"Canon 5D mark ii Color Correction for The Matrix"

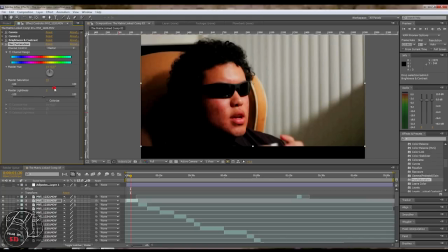488s
You want to keep it between negative 5 and 5 for general purposes, but you can push it way up for a warmer tone, depending on what feeling you're going for. But right now we're going to go for the film look because we're trying to do a matrix so we're going to put it between negative 20 and negative
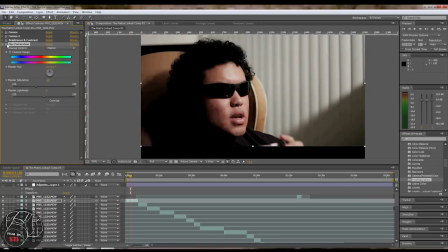503s
30 that's what i like to do so negative 25 looks pretty good see a big difference you know you get to get that film look and uh okay the next one we're going to do is uh the levels and this is where we're going to start fixing stuff you can see the blacks over here are already crushed because of the high contrast that we did so that's fine you know we're not going to be able to recover
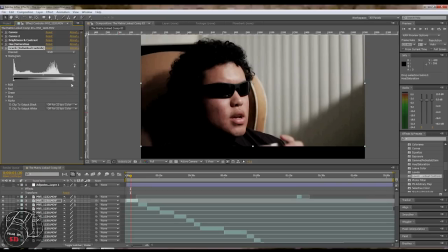522s
that information but over here you can see a lot of nothing's really living above 80 percent so we're gonna split the gap right here we're gonna we're gonna go right in between the start of that crest and edge and we're gonna do the same thing for the midtones too in between those two
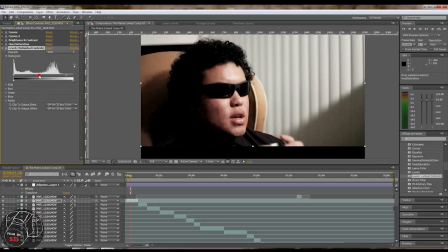539s
spikes right there we're gonna put it right in between there find a good spot and then it should be looking pretty good and then the next thing we're gonna do is we're gonna go to color
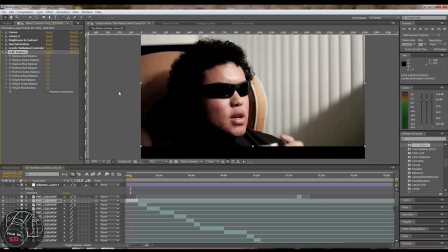553s
And a lot of other programs like Final Cut and Premiere and Magic Bullet Looks have color wheels that make it really visual and you can isolate certain colors. Like this one only has red, green, blue. But it works the same. You can't really get Cheyenne, but we're going to go. And here you can see a lot of orange. But there's no orange, but we know red's pretty close. So we're going to take away the red a little bit.
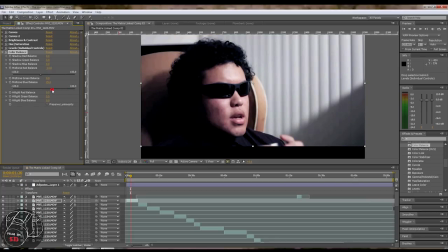574s
And we're going to go in the opposite direction, which would be Cheyenne. But in this case it's blue. So we're going to go over there and we're going to make it so that the orange isn't just dominating the shot like it was before. You can see right there, huge difference. And then you see all these things together.
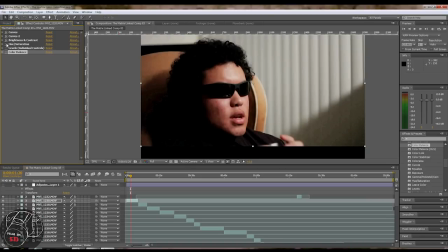592s
And that's what it was like before with the flat image. And wow, big difference. Now, in the magic bullet looks, there's a little bit of green, which you can do some things with that. that. We'll actually do a little bit with the gamma to just give a little bit of that green tint.
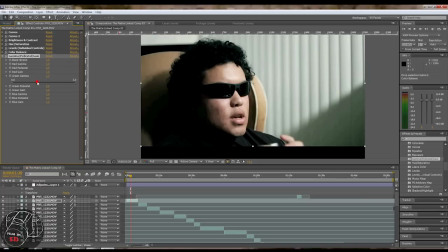611s
You can always tint the highlights green and stuff to make it a little more close. But right there it's looking pretty good just with After Effects and that only took five minutes and wow, big difference. And that's it for this week. Like I said before if you have any suggestions for movies you'd like to see us try on the show you can leave them in the comments section below. If you'd like, you can follow me on Twitter at www.twitter.com forward slash Aaron Hammock, and we'll be back next week to show you our green screen techniques.
Wait, what about my Twitter, dude? What about your Twitter? I have two followers. How many do you have? I only have like five. I get no respect. You have more than five. You have like 50. No. Don't follow Colton. Follow me, and then follow Colton. Sir, sir, he is a bitch. Cut. You are a bitch. Cut. We're done here. Speak. It's like a little assembly line.
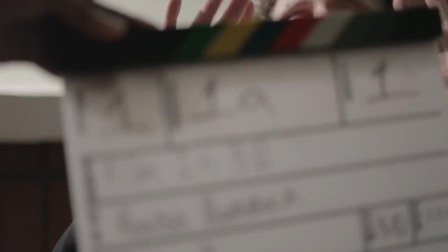663s Scene one F, take two. Two.